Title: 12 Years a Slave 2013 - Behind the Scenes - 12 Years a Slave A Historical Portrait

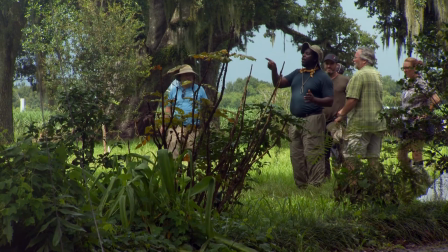[20:40]
There was a silence on set, there was some seriousness on set, which we needed, of course, to get it done, but as far as emotions are concerned and physical reactions to certain things like that, that often happens after the fact, because I'm so focused on getting it done.
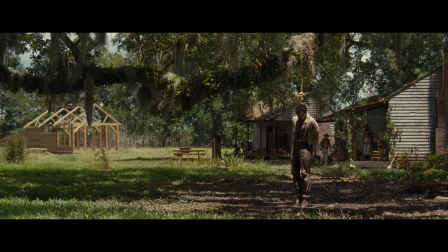That was a conversation I had with Steve before we started, that he very deliberately thought that that long shot would be held without music, there would be no comforting music to kind of make it tick past any quicker,
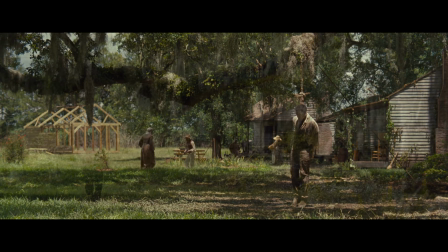[21:09]
that there would be a slightly hallucinogenic feeling and we used the cicadas.
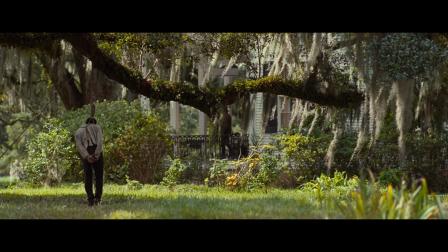We recorded them specially so that they became the kind of insect orchestra and rose and fell and that was one of the amazing things about working in Louisiana is you just hear this enormous 360 degree swell of insects and later in the day they have different sort of patterns that you get used
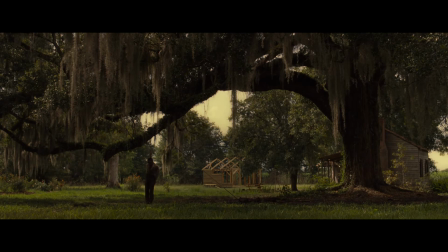[21:36]
to. So we wanted to use that as a sort of oppressive environment.
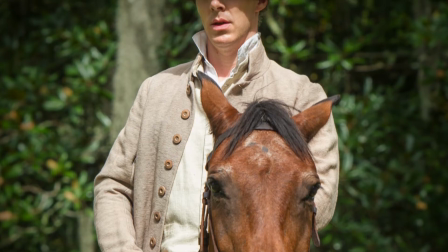[21:44]
Just at sunset, my heart leaped with unbounded joy as Ford came riding into the yard, his horse covered with foam. Chapin met him at the door, and after conversing a short time, he walked directly to me. Poor Platt. You are in a bad state, was the only expression that escaped his lips. Thank God, said I, thank God, Master Ford, that you have come at last.
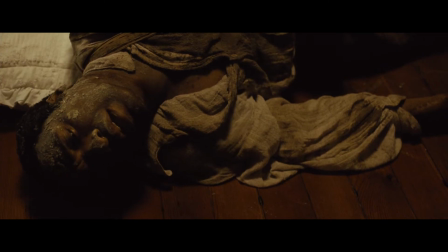[22:16] Whatever the circumstances, you are an exceptional nigger, Platt. But I fear no good will come of it.
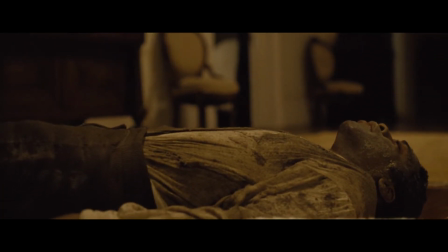[22:29]
There's definitely a break in the film at that point after the hanging, which is when everything takes an accelerated kind of leap forward.
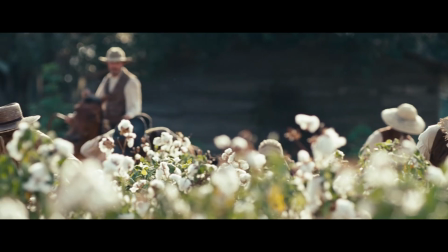[22:39]
You know, we're deeper in Louisiana, we're cotton-picking as well. We're into a real sense of the complex and brutal reality of slavery with somebody of the nature of Edwin Epps.
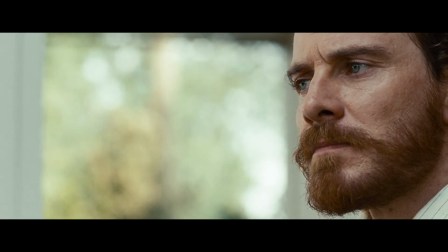[22:54] And that servant, which knew his Lord's will
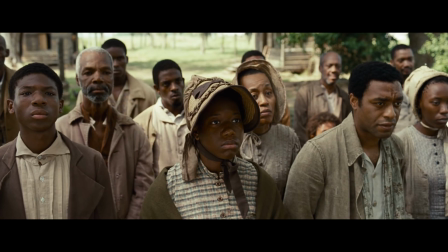[23:01] and prepared not himself, neither did according to his will, shall be beaten with many stripes.
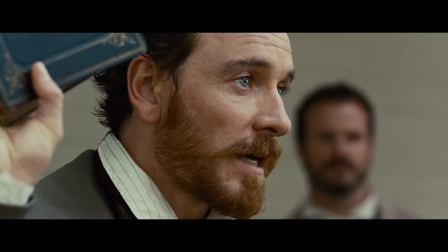[23:11] That's scripture.